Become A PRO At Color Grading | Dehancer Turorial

What's up guys, I'm Cristian Mercado, and today I will be color grading a clip from my new short film, and I'll be doing an in-depth tutorial of how to color grade using Dehancer. So let's get to it.
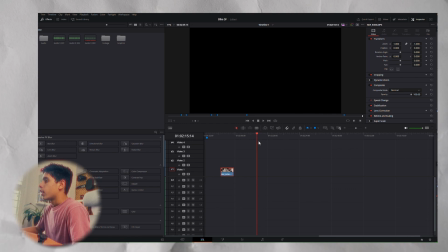10s
So first, let's go copy our clip.
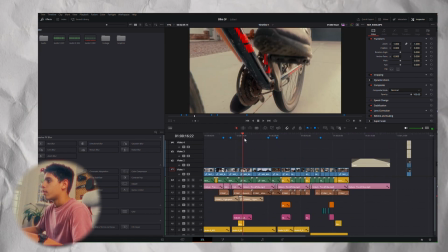13s
So we just go into our short film, we find it, copy it, but we already have it here, that's good.
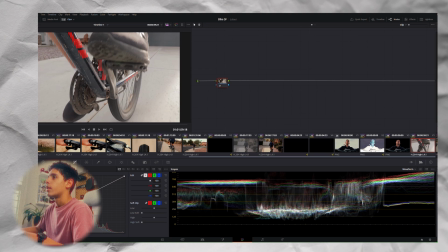20s
This is the original clip. Let's just play it. It's just a shot on the bike.
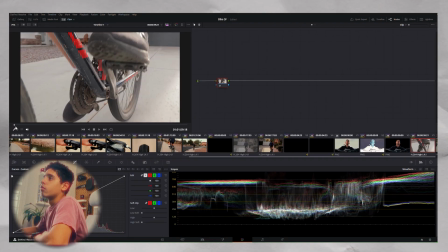28s
Stops right there. So first, I'm just gonna pick a good frame to actually grade it in.
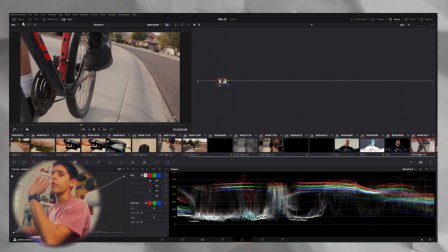37s
I think this looks pretty good. Okay. So I have power grades, which is basically you can take a still from any video in DaVinci,
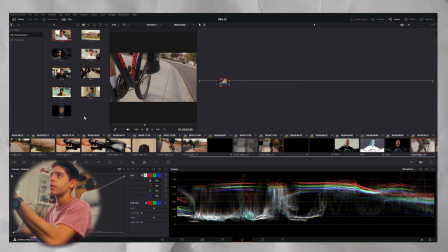45s
put it in a power grade, and then it saves the whole grade, everything with the clip.
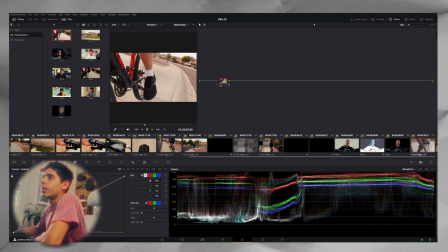51s
So as you see, I have a few here. Some are very old, but this is one we're gonna use.
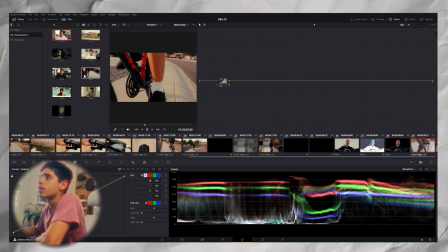58s
This is one we use on the short film. There's a bunch of them. It looks super cool.
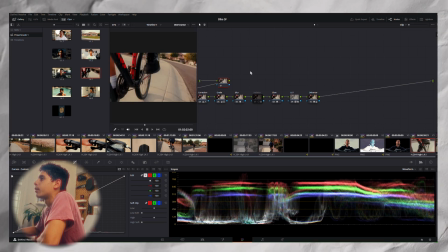64s
So let's get that in there. Create a node graph. Okay.
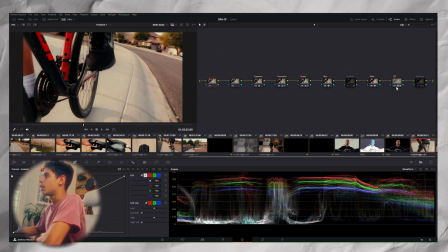69s
So what I like doing is disabling everything and then going back to square one.
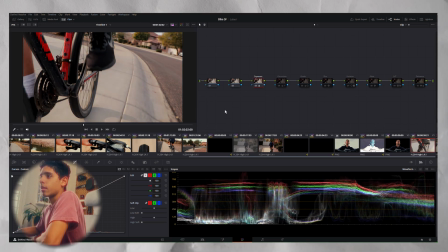74s
I just color grade better like that. Adjust our gain.
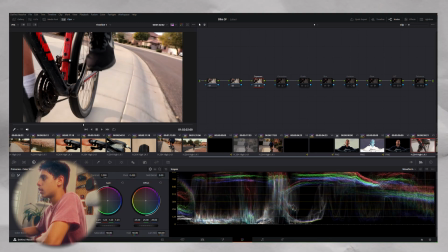81s
Okay.
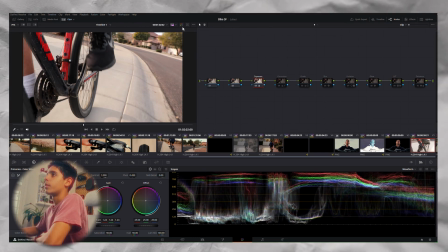85s
So the before, after.
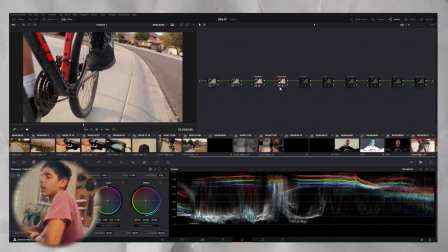89s
Correction, which is basically brings the highlights down and the shadows up, making it more HDR-ish.
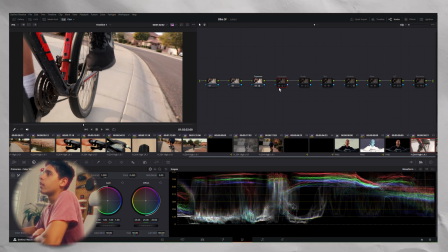97s
As you see here, shadows are very dark, highlights are very high, but this brings it all back together to a perfect contrast.
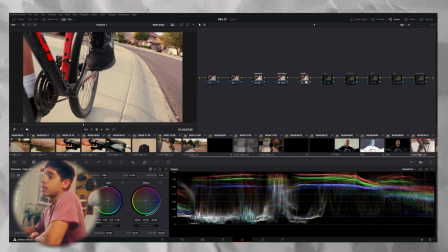105s
Grade, this is a bit of contrast, bit of tint. So without it, it's this. This basically gives it that kind of filmish color. So that's that. Blur is what I add because sometimes footage may look too digital.
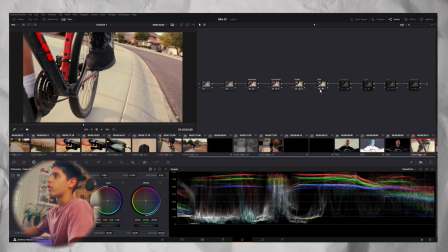121s
So I add that blur. It's very subtle. Let's see if we can actually recognize it.
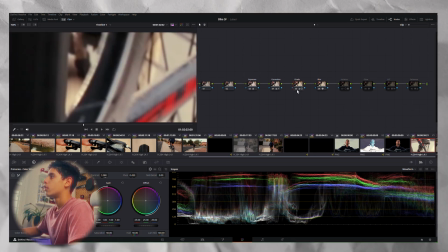126s
Let's go to here. Okay. This is without blur.
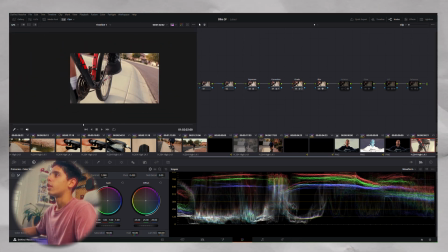132s
That's with blur. Very subtle. So you don't notice that much, but it does like kind of make the pixels softer.
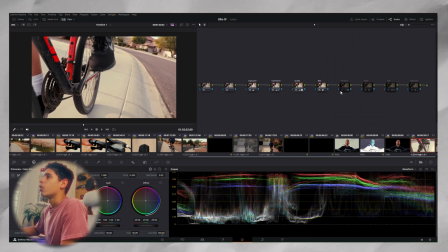139s
And that's what I like that for. And then this is my old halation effect, which is like the one you make yourself in DaVinci.
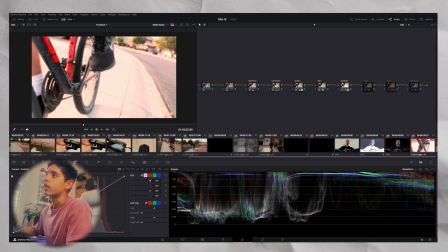148s
It's not as good as Dehancer, of course.
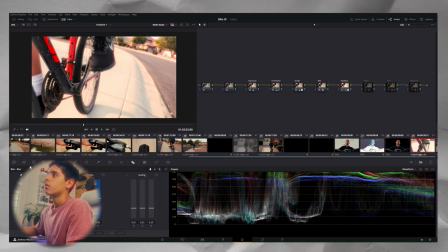151s
I talked about it in my video. But this is what I used to use before.
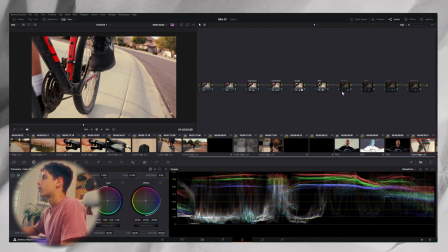158s
Of course, we're not gonna use that, that's just there. We add a glow, which basically softens the image.
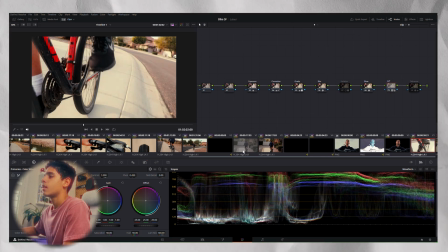166s
This is a minimal tones LUT. This is 0.4, 40% power. Let me show you full power. That's full power. It's a bit too much.
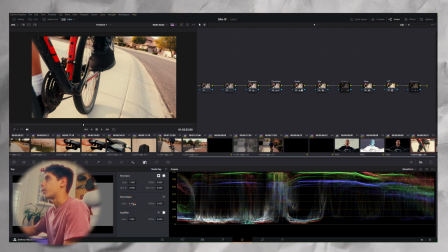178s
Just go back to 0.4. Perfect. Then this is when we add Dehancer.
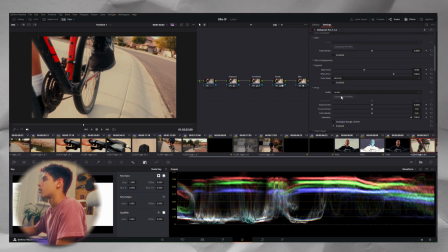185s
Let's disable this stuff.
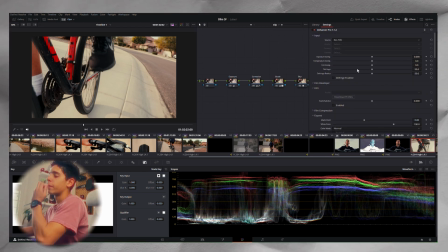192s
Okay. This is where, if you're on DaVinci Resolve, this is where you use Dehancer for.
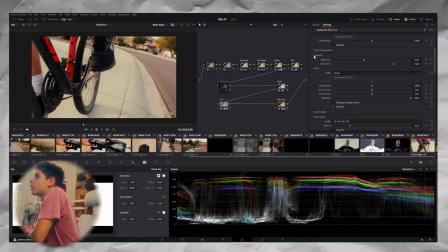200s
What I mainly use is film grain, bloom,
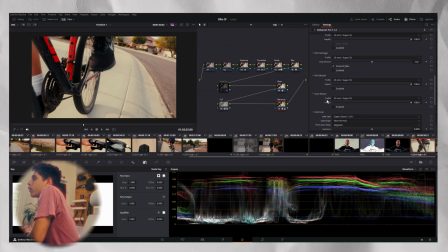205s
halation, film damage, film breath, gate weave, and sometimes vignette.
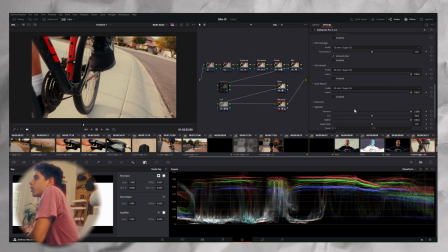212s
But we're not going to be using that right now. So first, we add the film grain.
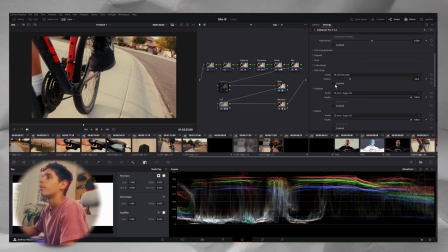218s
35mm ISO 250. Perfect. I dial in that amount. This is it.
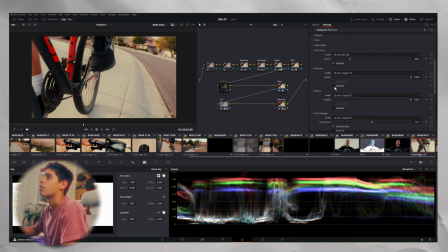224s
Halation. This is where we get the fun part. Let's go mask mode. This is where you see halation forming.
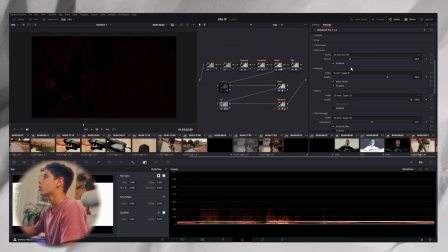229s
There's a bunch of other ones. I kind of want to make it more stronger, so I go to Super 8mm, turn mask mode.
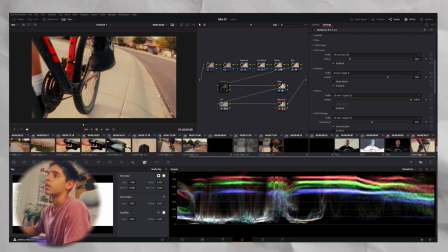236s
You obviously see the halation right there.
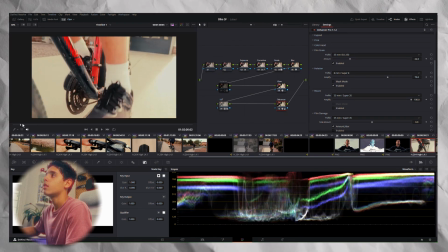239s
I like having lots of halation, so that is like perfect.